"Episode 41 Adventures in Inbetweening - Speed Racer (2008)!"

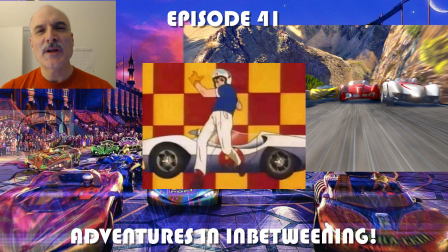0s
All right, welcome to episode 41 of Adventures in Inbetweening.
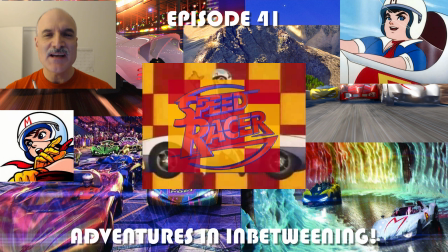4s
Today I am looking at a sequence from the 2008 film Speed Racer, The Last Race.
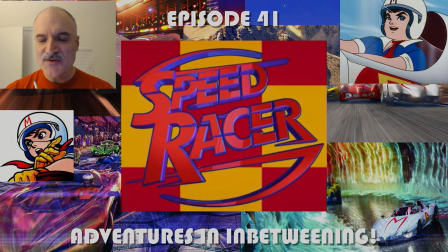9s
I've edited out all the live action and dialogue here to focus on the animation.
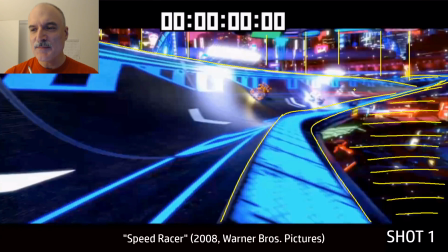17s
First shot here, you can see we've got extreme perspective. Look at all the vertical lines in the background.
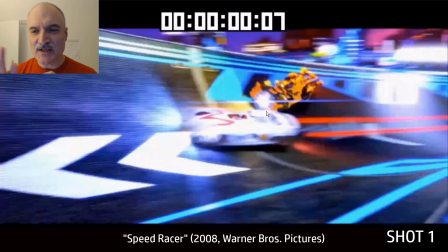23s
It's a matte painting, I'm guessing, and here we've got Speed Racer gaining really quickly.
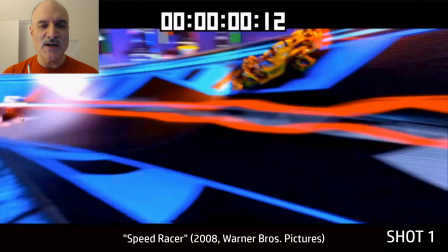28s
Camera's trying to keep up, but Speed Racer goes off screen. Camera now is going to follow.
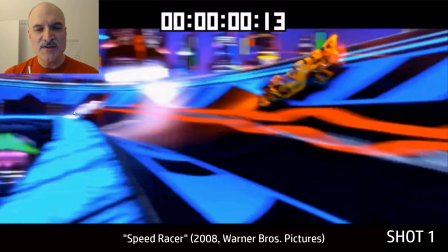33s
Again, we got the extreme perspective here, low focal length.
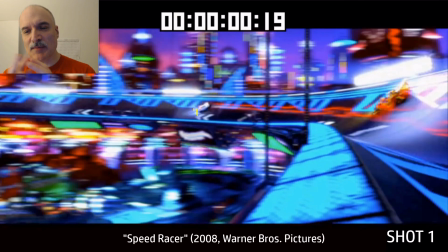37s
Now the camera's overcompensated, and now it's coming back to keep Speed Racer centered in the screen here.
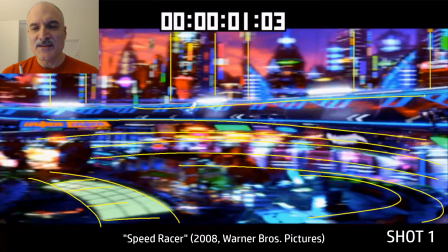44s
Look at all, again, the vertical lines at the top and all the curved lines at the bottom.
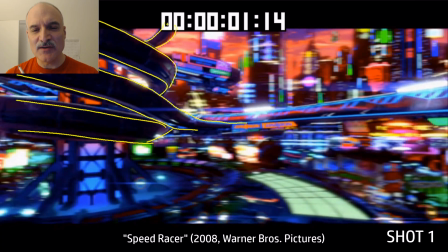49s
It's just a wonderful composition. Gives us a scale of the track and how massive everything is.
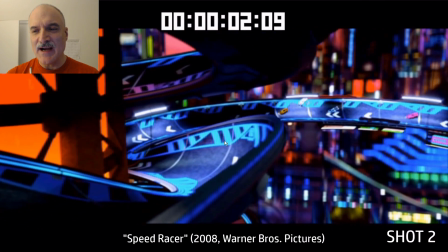59s
All right, Speed Racer is going to be drifting around the track here. Listen to the music, how calm it is.
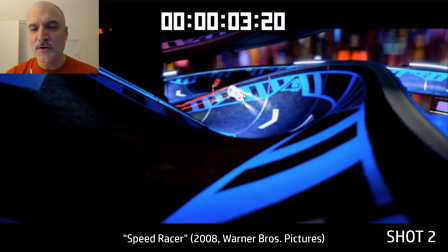66s
Going off screen here for about 10 frames, coming around the corner. Now you can see we've got these trailing lights behind here.
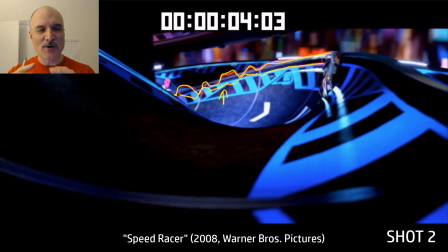74s
It's very Akira-esque, but they're also going to act like smoke. Once those lights have been on for a few frames, it's going to start to get wafty.
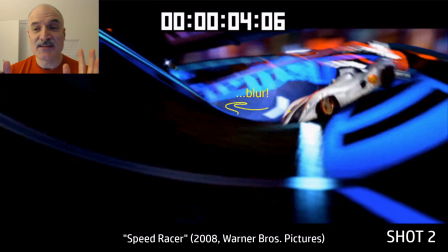81s
Now here we've got a clear frame, and then everything is suddenly blurred because the camera was static and now it's moving abruptly.
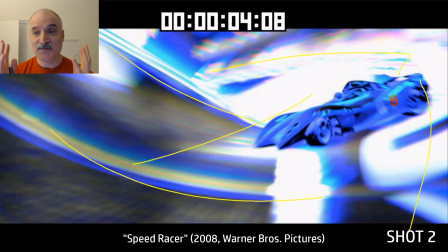89s
And that's leading us into this frame where everything is flashing and bright and we've got these just a few colors.
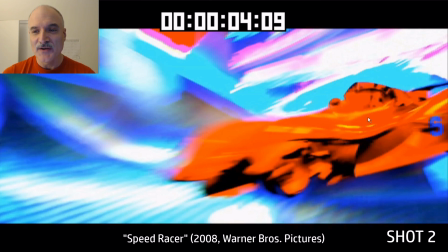95s
And this frame here, which is, it's pretty much just an abstract piece of art. I mean, there's almost no detail to it except for a little bit of the car there.
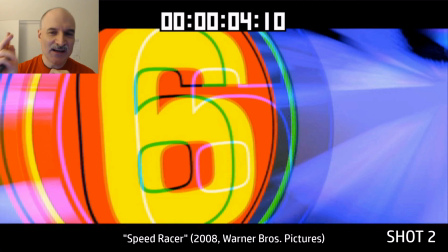104s
And then just for one frame as the car is going past us, we see the number 6 on the side, chromatic aberration, flies past us with a few more frames of the smoke.
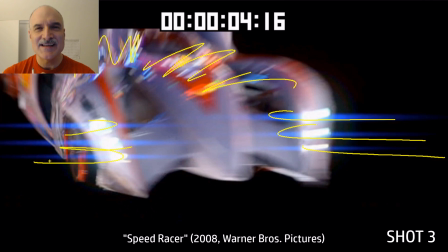115s
And I'm going to call it smoke because even though it's technically a light trail, it acts like smoke.
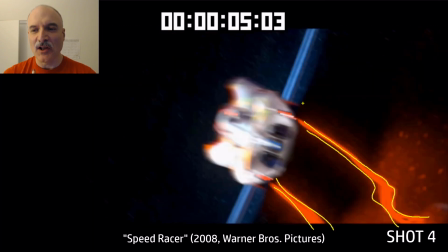122s
So that previous frame with a clear frame and then it goes to a blur, we're going to see that a lot. We have a lot of these one frame clarity shots.
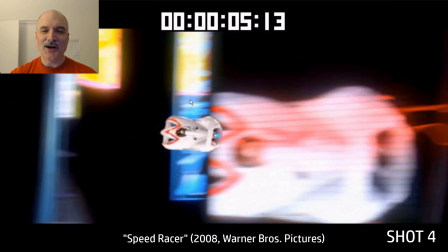130s
Here we've got, it's very meta. We've got the car going over top of a screen that has the car on it.
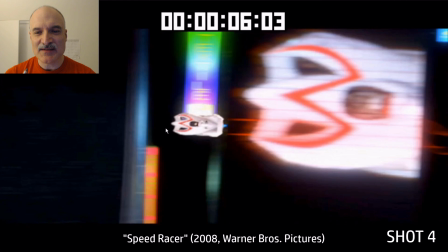135s
And again, with those light trails behind acting like smoke. And then here we've got this empty space on the left.
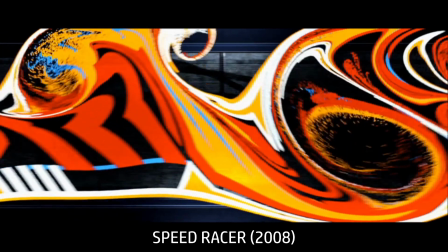145s
This to me is the most beautiful scene in the sequence. See it again. It's just, I love this scene.
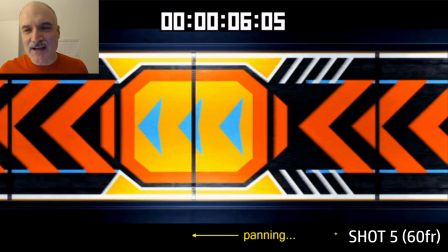153s
I was talking with Nick and Christian and Conrad at the waterproof party on Friday about this scene.
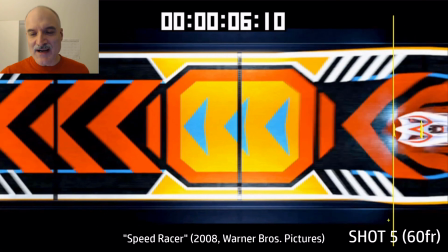160s
This scene brings tears to my eyes. It's just so beautiful.
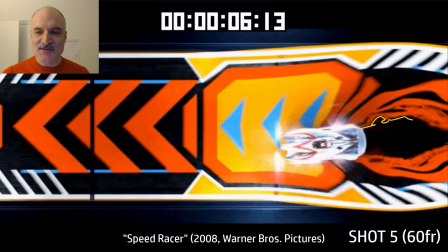163s
It's wonderful to look at, and it just creates such a it's an incredible contrast.
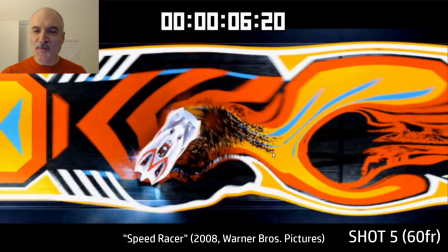170s
We got these horizontal lines. It's like 5-6 frames before the car comes in. The car is interacting with the background.
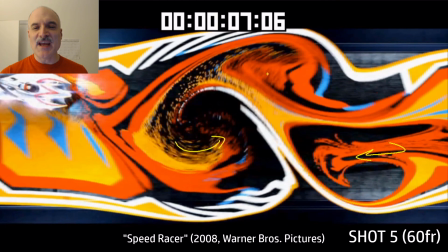176s
It just basically turns into an abstract painting. Everything's swirling around.
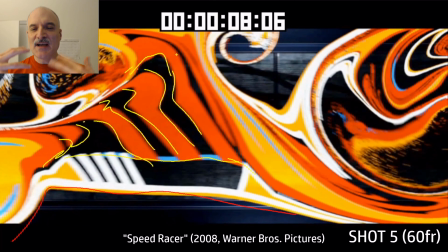181s
The interaction between the character and the car and the background and these beautiful shapes that it's creating in 60 frames.
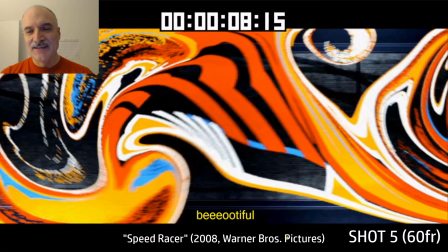188s
It's just phenomenal. Love that shot.
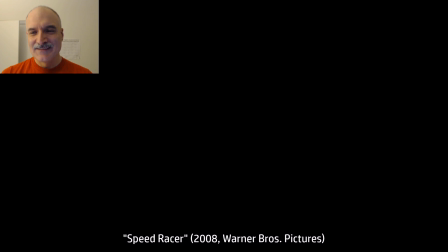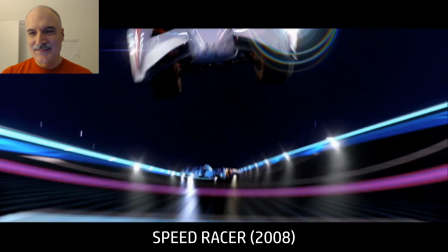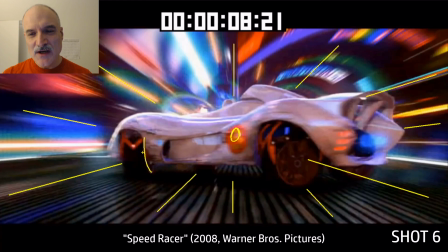202s
All right, here we got a few shots. The car is spinning around. Look at the one-point perspective, extreme stuff.
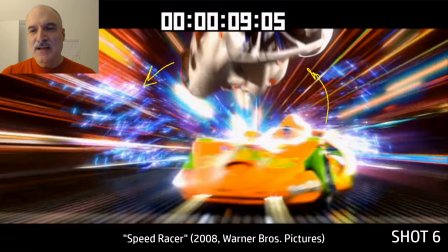206s
The car is being led by the front wheel as it spins around. Now we've got all these crazy acrobatic physics going on here.
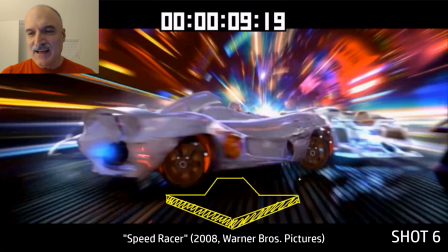215s
Car's coming towards us, and all this light flashing.
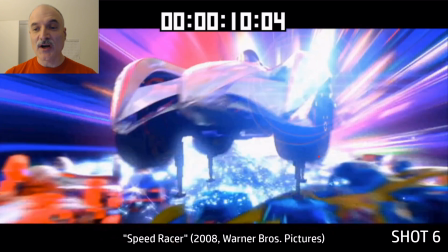220s
Look at all these light rays going on. Look at the silhouette of the car here. Boom! Car pops up in one frame.
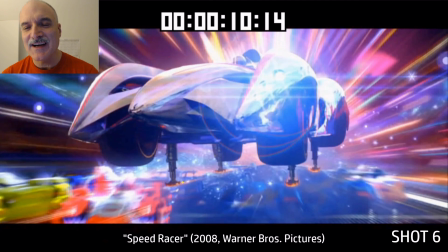226s
So there's these pile drivers that come out of the bottom of the car that kind of explain the way that the physics works in the car.
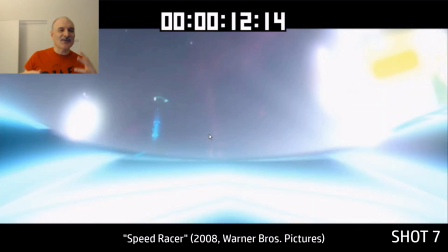233s
And then that tells us that, hey, this is, see, it all makes sense. It works in the real world. Look, you could just pop up in the air like that because it's got these pile drivers on the bottom.
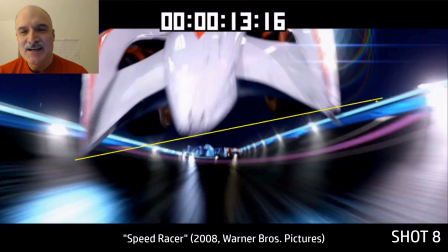241s
Look at this frame looking up into the night sky. Beautiful contrast. And then suddenly everything all at once.
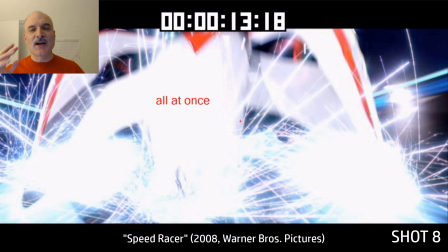247s
Sparks flying everywhere.